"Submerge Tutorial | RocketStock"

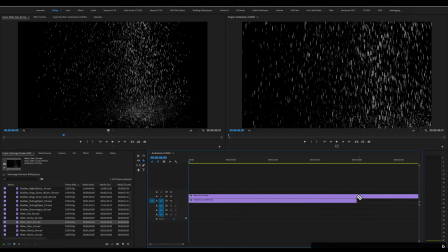So I'm going to grab our water rain clip, drop it on top, trim it to length, and scale it to frame size.
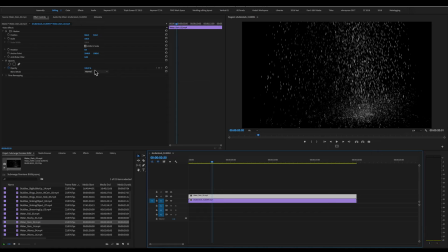I'm now going to take that clip and let's change the blending mode to screen matte.
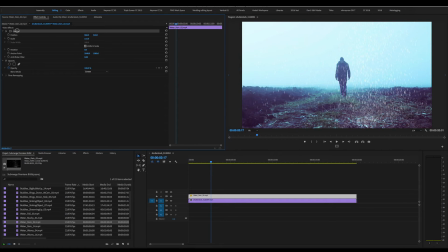And we're now going to take this clip and let's scale it up and position it exactly where we want it. Probably a little bit bigger, a little bit higher in frame so that the ground interaction makes sense.
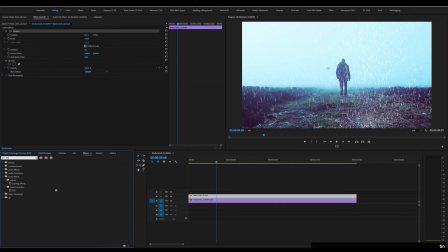And I'm going to jump over to our effects panel and I'm going to find our tint effect, throw it on top, and I'm going to set the whites to be a little bit bluer so that it color matches better. I can now dial that in to exactly where I want it.
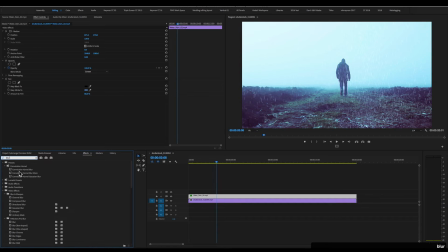And I think just to help out the effect a little bit more, I'm going to go to Blur, Gaussian Blur, and let's just crank up the blur a little bit to simulate some depth of field. And let's hit play.
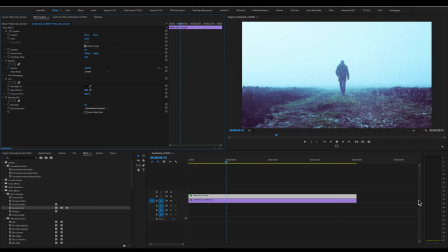I think I can slide that up a little in frame to get some more ground interaction. Perfect. It's a rainy day and we didn't even have to leave the house. Why don't we jump over to Final Cut Pro and have a look at how to do a similar effect in that piece of software.
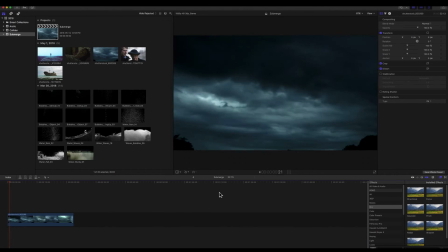Alright everyone, and here we are in Final Cut Pro and we have this great time-lapse footage of a thunderstorm brewing,
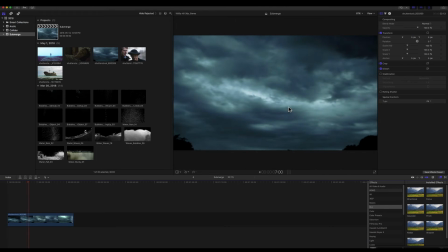and I think it would look really, really nice with some rain on top of it. So the first thing we're going to do is we're going to want to find our rain.
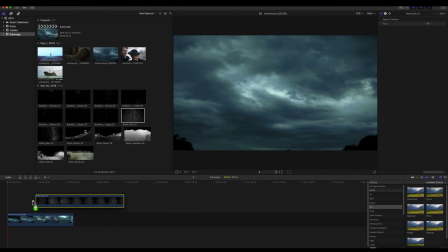Our first layer is probably going to be rain 14. Let's drop it on top.
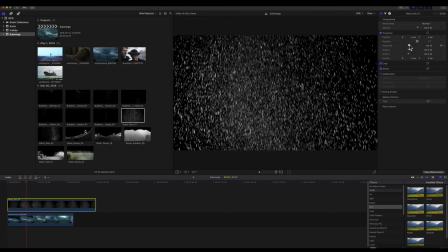And we're probably going to want to scale it up so that we don't see that ground interaction, since this is just a shot of the sky.
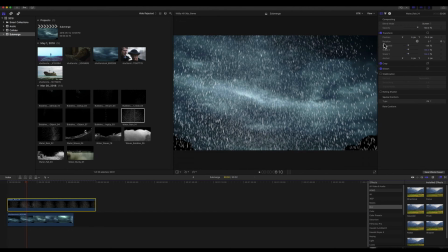And we're going to switch our blending mode to screen. And I'm also going to take the opacity way down because this is supposed to be smaller, more distant rain.
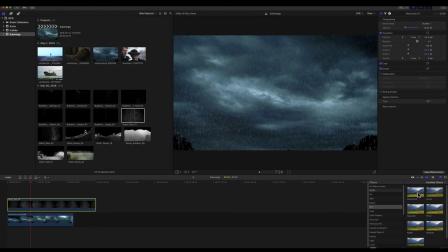Great.
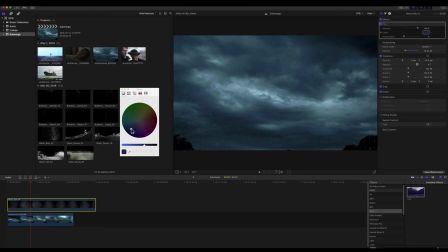I'm going to grab our tint effect, throw it on top, and let's tint everything a little kind of dark blue just so that it matches a little bit better. You can see it just kind of fades into the background.
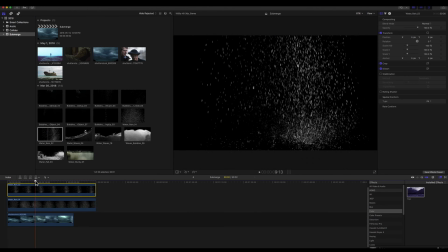Then we're going to grab our Rain 02, throw it on top, and this one we're going to scale up quite a bit. Because we have so much resolution to work with these, we're really able to kind of position things and scale them up and use them in a lot of ways, since they're 4 times the resolution of 1080p,
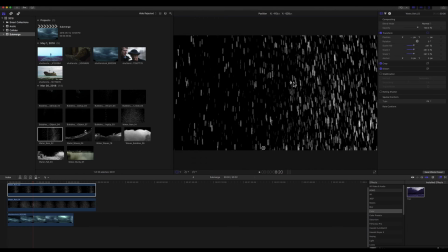which many artists use as their default resolution for web video still. We're then going to jump into blur. Grab a Gaussian blur, drop it on top. That is way too blurry.
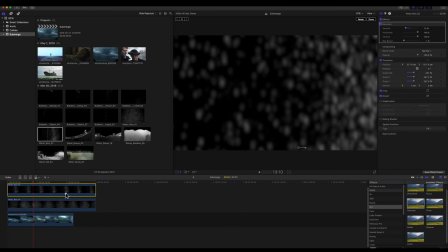But we're going to go about there. This is just supposed to be our closer to the lens foreground rain.
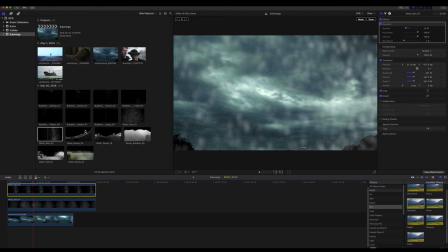Change our blending mode to screen. And we're going to jump back into color.
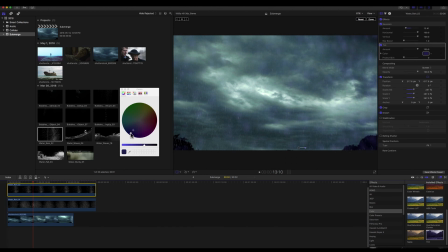Going to go grab a tint, throw it on top. Make it a nice dark bluish green. Maybe even sample a bit of the sky. And then let's turn down the amount a bit.
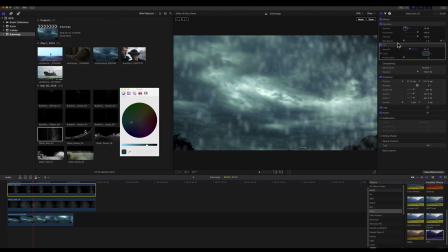And maybe turn down the amount of blur. And then turn down the opacity a bit.
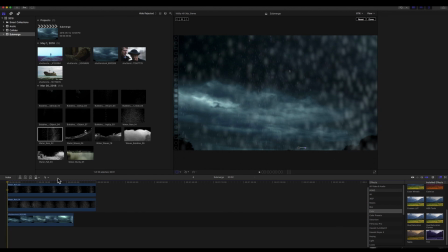And in just a few short minutes, we've created a very nice layered rain effect on our stock footage.
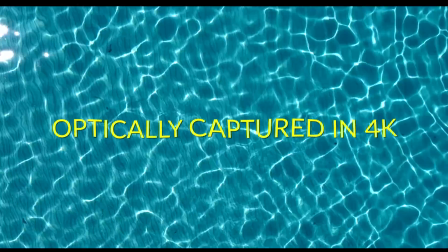That's it for me today. For more great stock footage, visual effects plates, and tutorials just like this one, be sure to visit shutterstock.com.
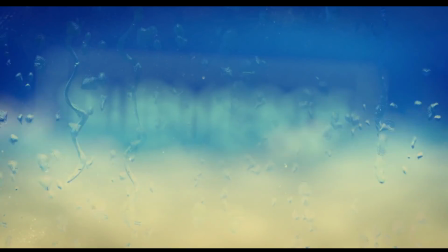I'm Matthew Naiman, and I'll see you next time.